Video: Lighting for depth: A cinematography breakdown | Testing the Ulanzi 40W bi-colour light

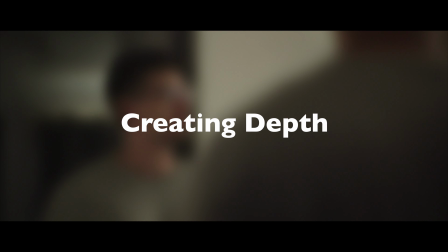Today, I'm talking about creating depth in the frame by lighting the foreground, middle ground, and background.
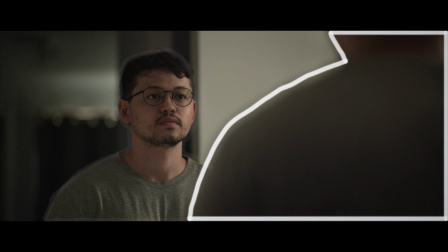So let's break down this frame by focusing on each layer and how I use
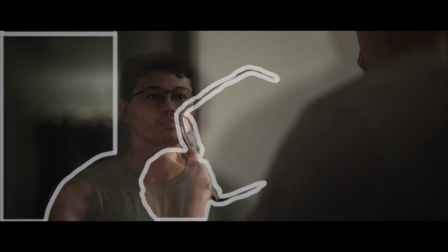lighting and framing to add more depth and make the image appear more 3D.
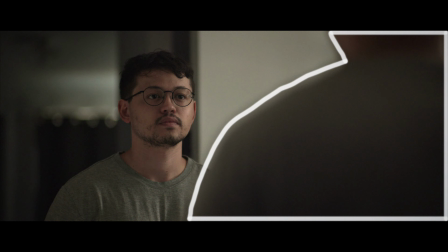The easiest way to add depth is to introduce foreground elements. Here, I just position my shoulder in the edge of the screen. Just make sure that the foreground is appropriately lit and positioned. I just use the natural ambience coming from the window on the side.
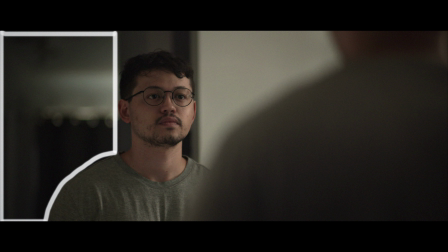You don't need to do much with the background. Most of the time it's going to be out of focus, and all you need to do is lift up the ambience level.
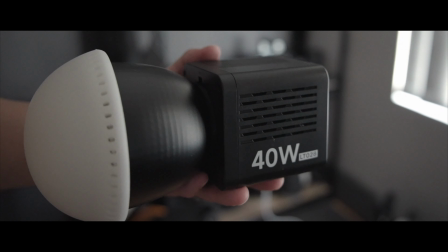I aimed the Ulanzi's small 40-watt light with a reflector into the ceiling,
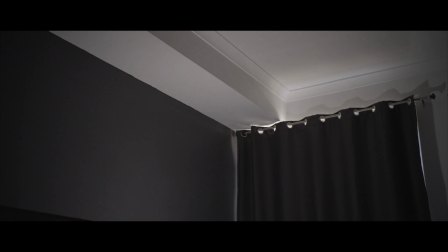spreading light across and around the room, giving it a nice overall level of light ambience.
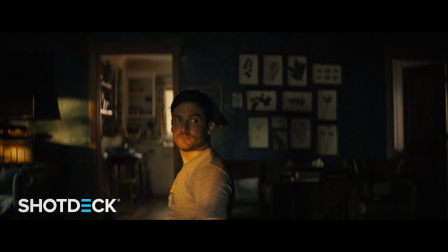How you light the background is up to you. Adding splashes of hard light across the background is a popular method.
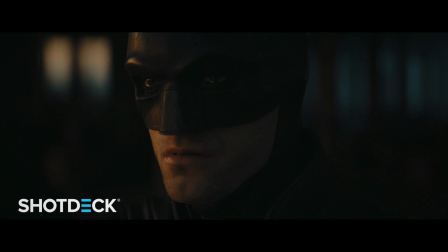So is introducing practical lights against the walls or framing edges of windows into the frame.
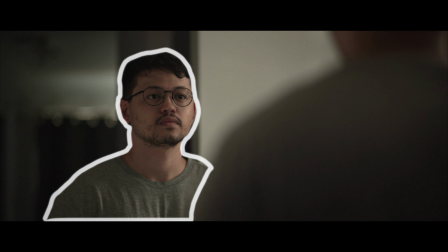You'll probably spend most of your time lighting the middle ground. This is where your actor will most likely be positioned.
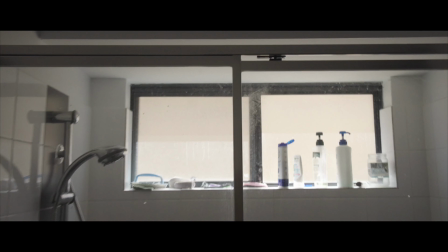I kept this setup pretty simple.
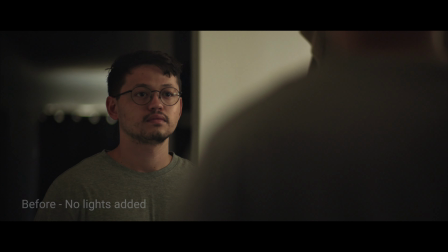Already, there was a nice natural soft light from the side of the window, which was wrapping levels around the face. I could have just left it at that, but I felt the exposure was a bit down.
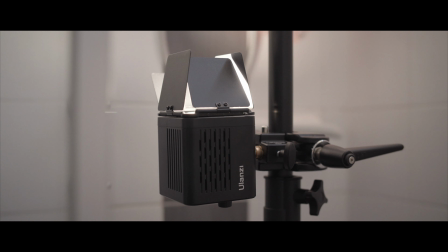To add more level, I bounced another Ulanzi 40-watt light into a light bridge reflector.
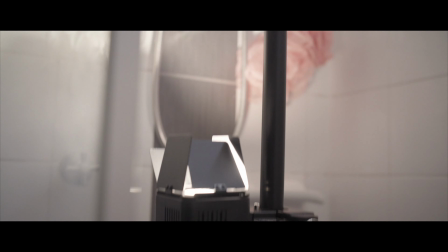This gave it a harder light that was aimed at the side of the actor. The mobility of this light enabled me to place this light source into the shower safely.
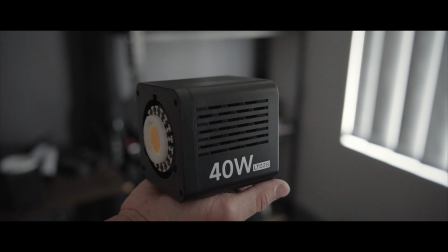And since it weighs less than 500 grams, it's easy to rig and position into small and difficult places.
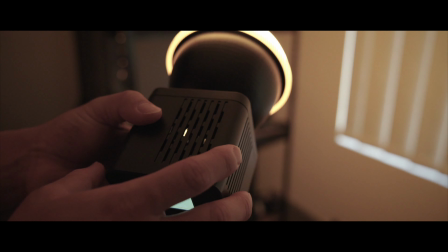It also has a bicolor option, so I was able to warm the light to replicate the sun.
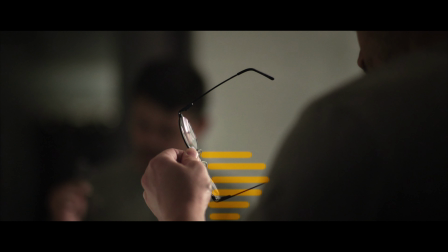I like to use hard light as much as possible. I think it gives a level of realism and interest.
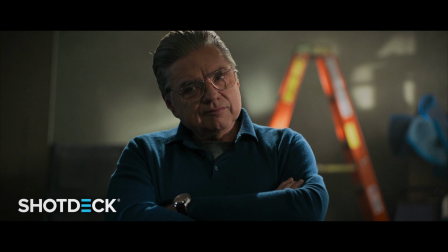Pair this with another soft light and you can get some really dynamic images.
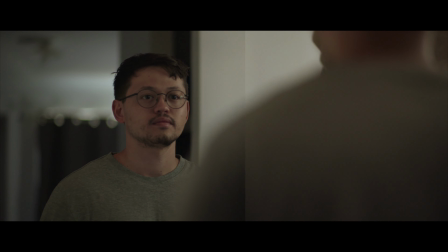The images looked good, but I wanted to fill in the shadow side a bit more,
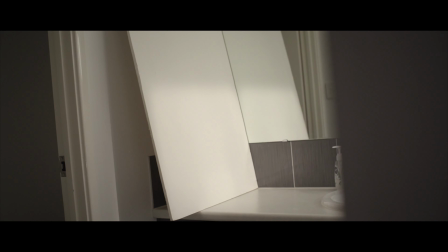so I brought a white bounce board on the left of screen, which was reflecting the light back into the subject.
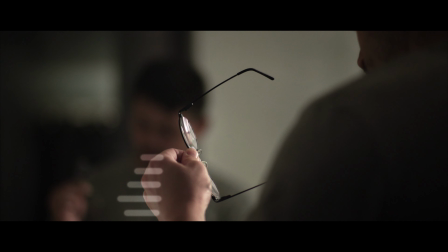You can control how much level of fill you want by moving the board either further away or closer to the subject.
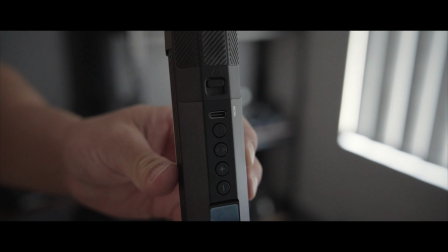I also added a small Ulanzi RGB LED tube light in the wardrobe.
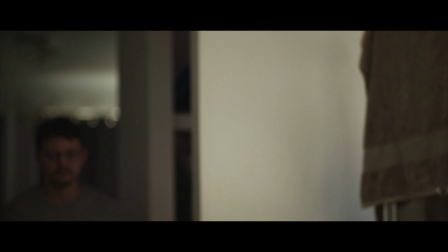I felt it was a bit too dark there. This tube light was pointing directly out, which also gave some exposure as I walked past.
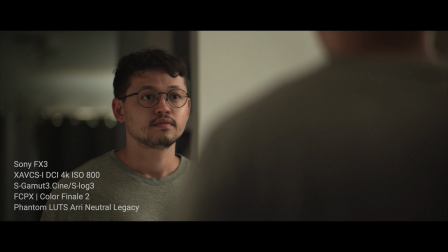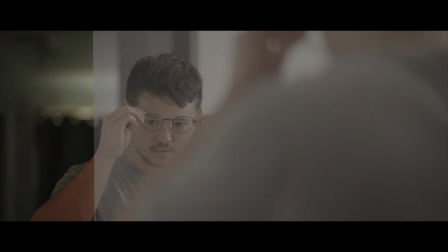Finally, I used the Phantom LUTs Arri Neutral Legacy LUT to grade the video, only adjusting the colours slightly in Color Finale.
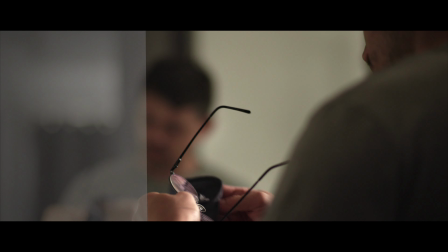I added some grain as well and a bit of desaturation.
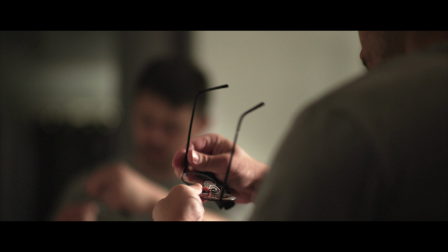It's important to consider all layers of the frame when lighting. Lighting just the middle ground is not always going to give you the most complete image.
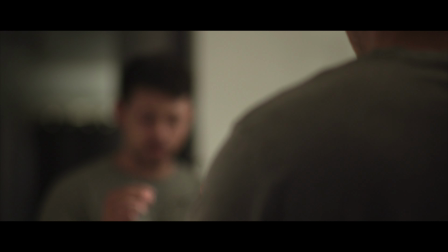You need to adjust the background and foreground levels to have an even and realistic image that hides the appearance of artificial light sources.
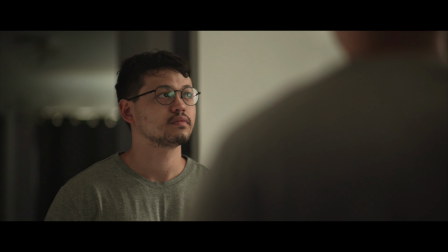Thank you for watching. If you like this video, please like and subscribe. If you have any questions, please leave them in the comments below.
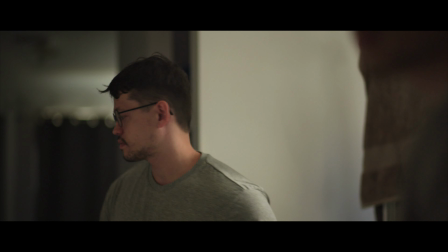Thank you and see you next time.